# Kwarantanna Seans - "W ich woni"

Ja lubię robić. Mam naturę zdobywcy i to jest dobre, daje to determinację do tego, żeby działać, żeby kończyć projekty. Natomiast przeszkadza w tym, żeby je doceniać, te, które już zrobiłem. I teraz ten COVID-19 jest chyba dobrym momentem do tego, żeby wrócić do tego, co zrobiłem, do tego, co zrobiliśmy.
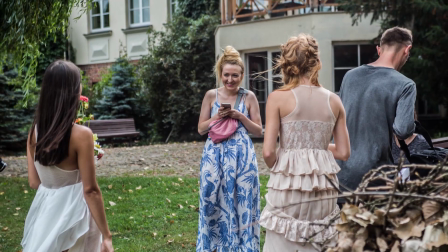[0:22]
Zobaczyć, jak to wygląda po czasie, tak żeby znowu może inną energią i perspektywą wrócić do tego, mam nadzieję, już niedługo.
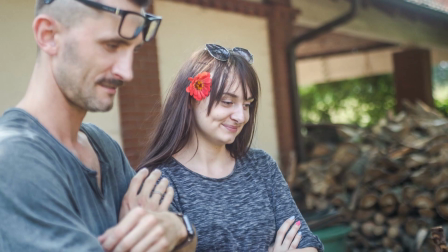[0:30]
Dzisiaj oglądam film, który zrobiłem już jakieś dawno temu, nie wiem ile, 2 lata pewnie albo coś, którego nie widziałem rok. Cała historia zaczyna się już w trzeciej pewnie klasie liceum, wtedy kiedy na polskim mieliśmy wiersz Różewicza i wtedy kiedy z moją koleżanką Izą i całą klasą czekaliśmy na zajęcia z historii sztuki, zaczęliśmy to recytować, bo zdaje się, że to był wiersz, który mieliśmy recytować na polskim. Ale zrobiliśmy coś takiego, że wymienialiśmy się poszczególnymi wersami. Ona coś mówiła, ja coś mówiłem, ona coś mówiła.
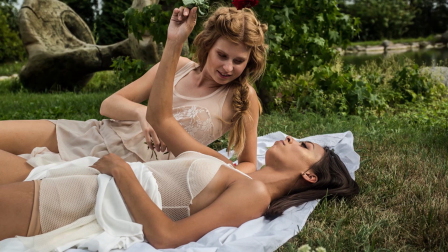[1:04]
I to u mnie urosło wtedy właśnie do takiej wizualizacji romansu.
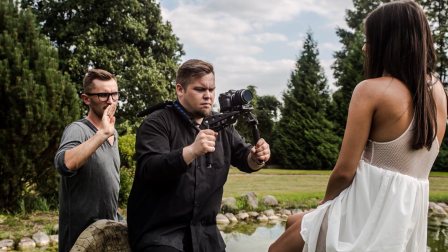[1:09]
Pracowaliśmy zupełnie spontanicznie, improwizując. Na miejscu dopiero przekonałem się, jakie światło.
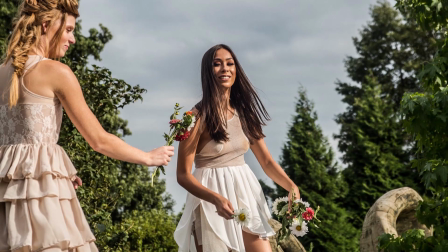[1:16]
Pracowaliśmy ze światłem zastanym, dziennym. Z tym, ile jest malin albo ile jest kwiatów.
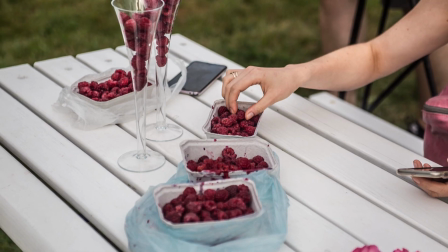[1:22]
Z malinami było zabawnie, bo dzień wcześniej pani zerwała wszystkie maliny albo ich większość.
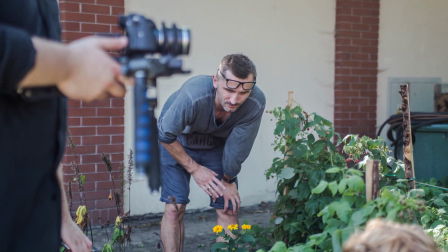[1:28]
Także miało być pełne pole malina. Tych malin szukaliśmy.
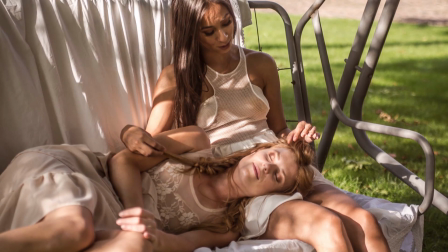[1:32]
Ja tutaj sięgnąłem po 2 kobiety, pytając, co gdyby w raju były 2 Ewy.
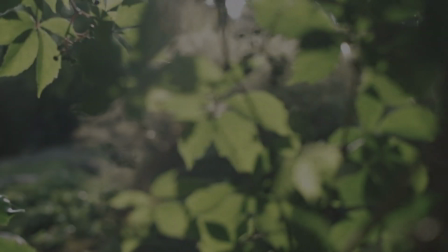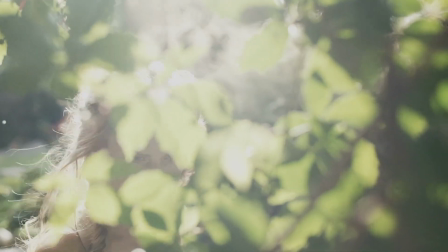[1:48]
Takie ujęcie właściwie testowe, pierwsze, kolejne było tym właściwym.
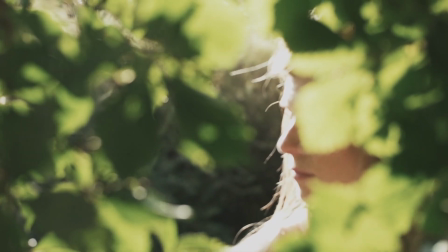[1:52]
Natomiast właśnie ta niedoskonałość tego ujęcia, zresztą do którego Arek miał pretensje, że użyłem to ujęcie, a nie to drugie, udane, użyłem właśnie po to, że jest bardziej prawdziwe, bardziej naturalne, a ona ma być bardziej taka niewinna i naturalna, zwykła.
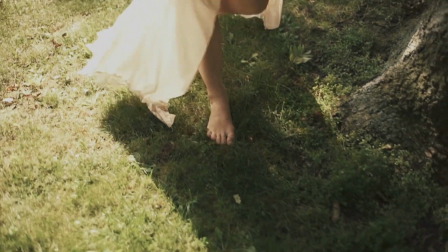[2:08]
Z Arkiem rozumiemy się bez słów i jak ja nakreślam mu, jaką sytuację chciałbym z tego osiągnąć albo jaki efekt,
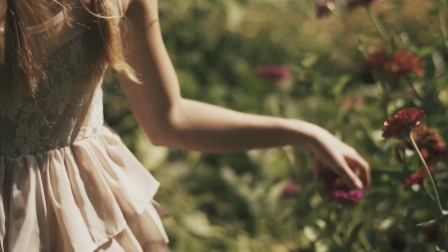[2:15]
to on jako operator obrazu świetnie potrafi moją wizję przelać na film.
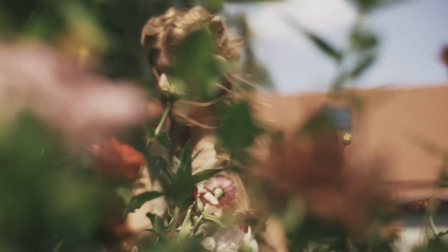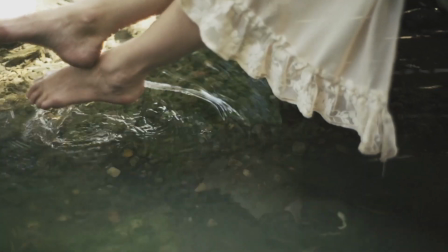[2:27]
Madeleine, która na tą okazję zaprojektowała stroje, kierując się właśnie tą niewinnością Halki albo takich bogini.
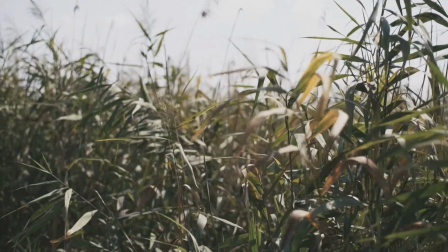[2:37]
Emi jest tą postacią, która pojawia się w domu głównej bohaterki.
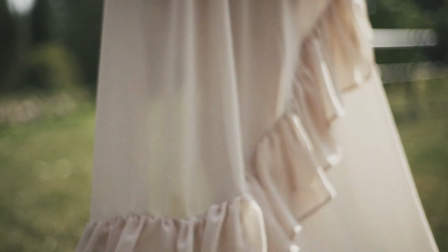[2:43]
Jestem taką, że tak powiem, kuzynką z miasta, która przyjeżdża do dziewczyny,
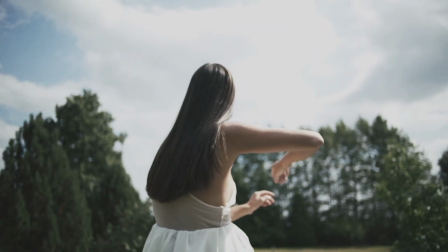[2:48]
która żyje gdzieś sobie w spokoju i w słodkiej nieświadomości na łonie natury.
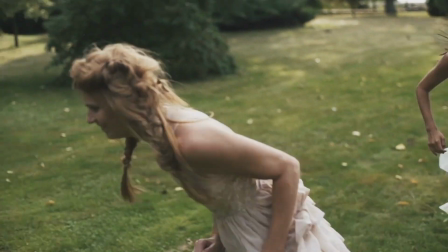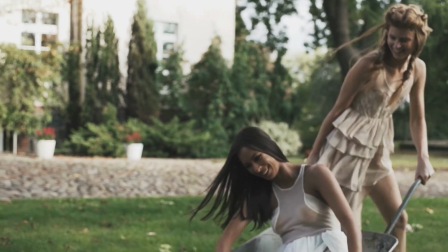[3:00]
Zabawą, taką beztroską omamia, czy
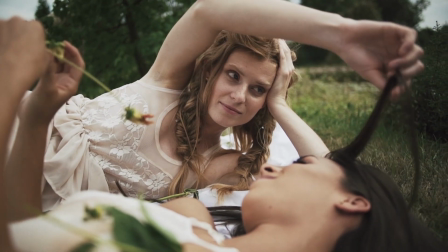[3:05]
namawia do brudnych myśli główną bohaterkę Marcelę. I pojawiający się element malin, czyli tego, co będą kosztowały.
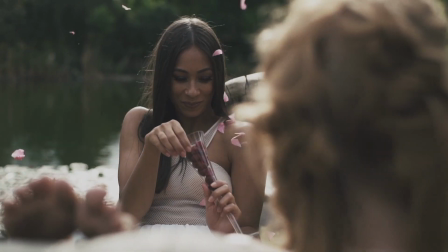[3:13]
Tutaj w tequilicha też mają maliny, czyli to jest takie skojarzenie z alkoholem, ze spijaniem jak gdyby owoców.
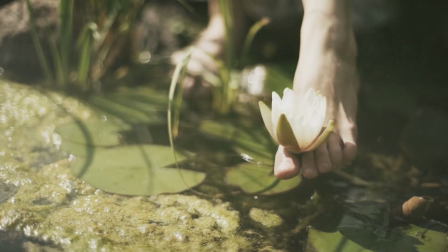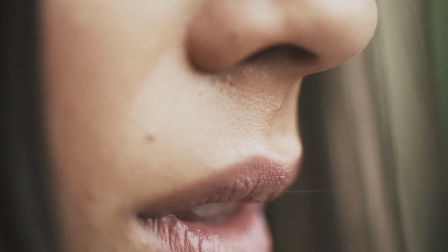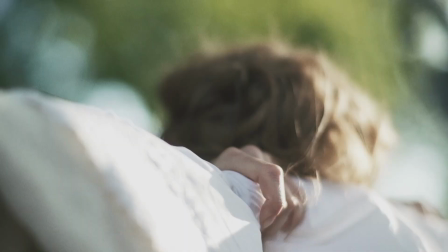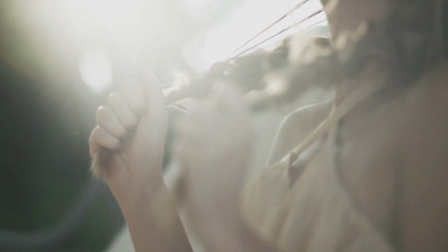Warkoczami, też spontaniczne, też na miejscu. Jakby przeciwności siebie określają. I tutaj, żeby pokazać przyjemność, sięgnąłem tak naprawdę po ból.